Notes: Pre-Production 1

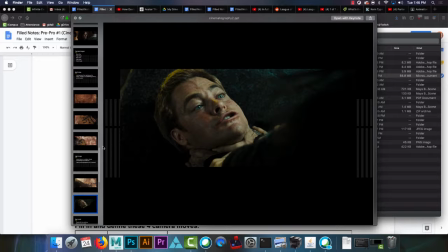16:27 You're making them assume a position. Eye level.
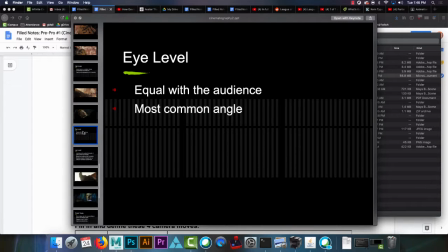16:32 I don't need to explain this, I hope. It means that you're about even. It's like if I'm 5'11", if I were talking to someone who's like 6 foot, 5'8", whatever, we're just like basically looking straight at each other, you know. Eye level.
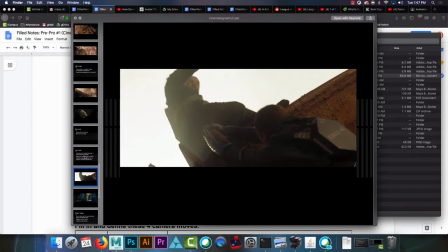16:46 All right, low level. So you're looking up at someone in a position of power.
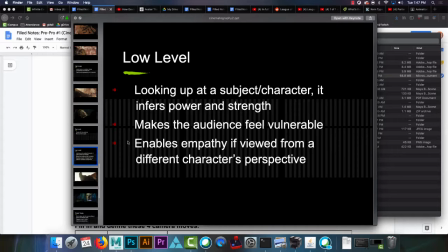16:53 So you will notice if you go back and watch 300, pretty much every shot that they have of Cersei is shot upward, because he is the god king. Okay, he's in a position of power.
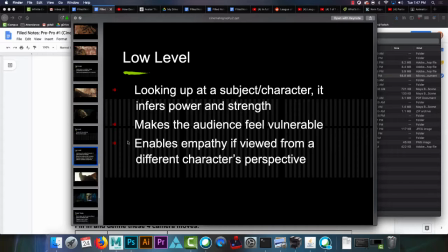17:09 It's also why, if you notice the conversation that they have, Leonidas and the envoy from who's seen 300, before I continue this? Am I talking to 4 people? And I'm legit talking to 4 people in here. All right.
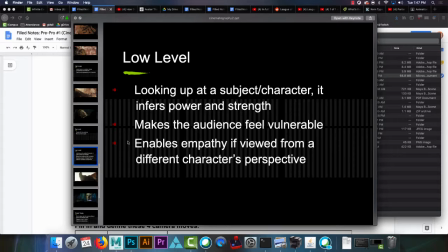17:24 Well, there's a conversation. It seems like they're having a conversation on even level, that they're treating each other as equals, and then switches gears where Leonidas is like, actually, I don't play that game here.
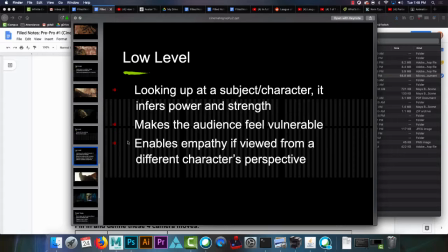17:38 I'm just gonna murder all of you guys. And then the camera angles switch from being even between the two characters to Leonidas's looking down on the characters, and the Persian emissary is looking slightly up. So you can use that to manufacture emotion.
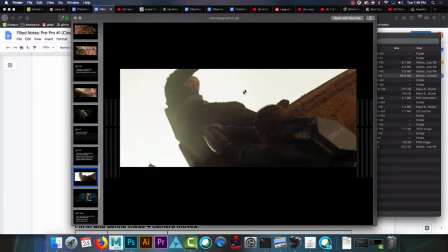17:57 So here we're looking up. This guy's in the position of power, trying to step on his hands.
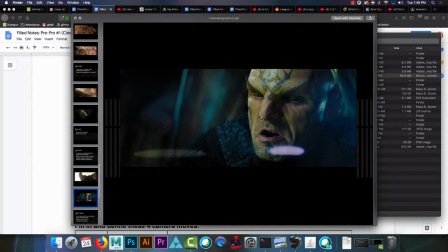18:02 Here's Nero being mad and choking out Chris Pine. Also, this can be someone who's smugly knowing that they're gonna win. You know, like, it could be the good guy, like looking up at them at the end, and they're like, "Aha, have you beat?"
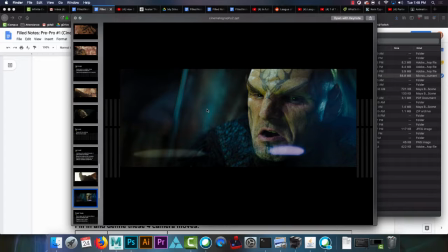18:19 And then you're looking up at them, assuming they're, you know, that person is now the power broker in the scene.
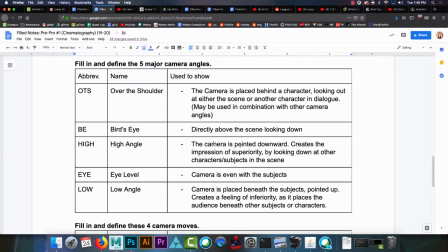18:25 So you look up at characters with high angle being pointing down, and low angle looking up. So assume the name of the shot angle is the position the camera is looking at.
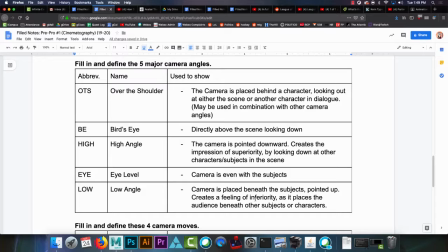18:42 So if it's a high angle shot, we're at the high angle looking down. If we're a low angle shot, you're down low looking up. So the name of the shot angle tells you where the camera is located.
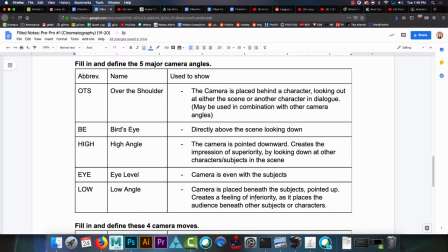19:01 Is it up high or is it down low? Questions about our 4 camera angles and our bonus camera angle, the over the shoulder shot?
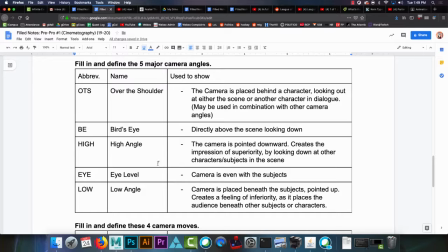19:17 Okay. So I promise you I will make sure that the answers are up for enough time,
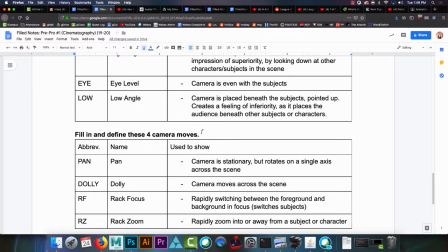19:25 but I just want to get this mostly done, showing off all the camera shots. So, 4 camera moves. 2 of these were mentioned in the David Fincher video. 2 of these were not. Lorena, you have a question? Oh, you're stretching.
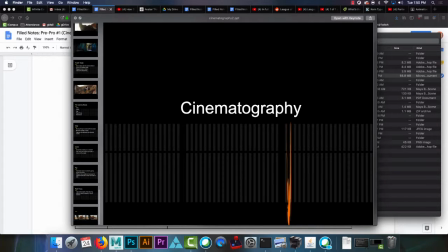19:47 So let me scroll back down here. Oh, I even have Dutch angle in here.
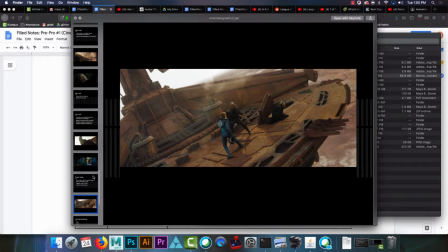19:54 Okay, bonus round. The Dutch angle Basically, the Dutch angle makes everything seem like it's in motion because it creates lots of diagonal lines in your scene. Basically, Dutch angle is you just take the camera and tilt it. Like, really, that's it.
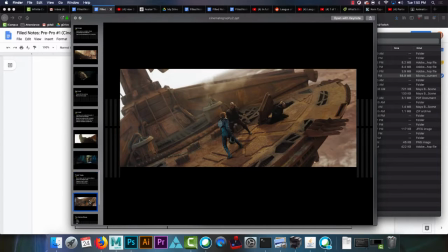20:10 That's what the Dutch. The line of actions become diagonal lines, so it forces the eye to move across the widest portion of the frame, from the bottom to the top or the top to the bottom.
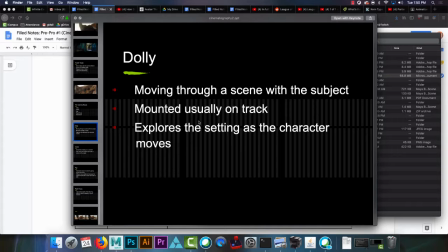20:22 Okay, camera moves. A dolly. All right, so this is here. Actually, I'll use this. No, I have a camera. I don't need to do that.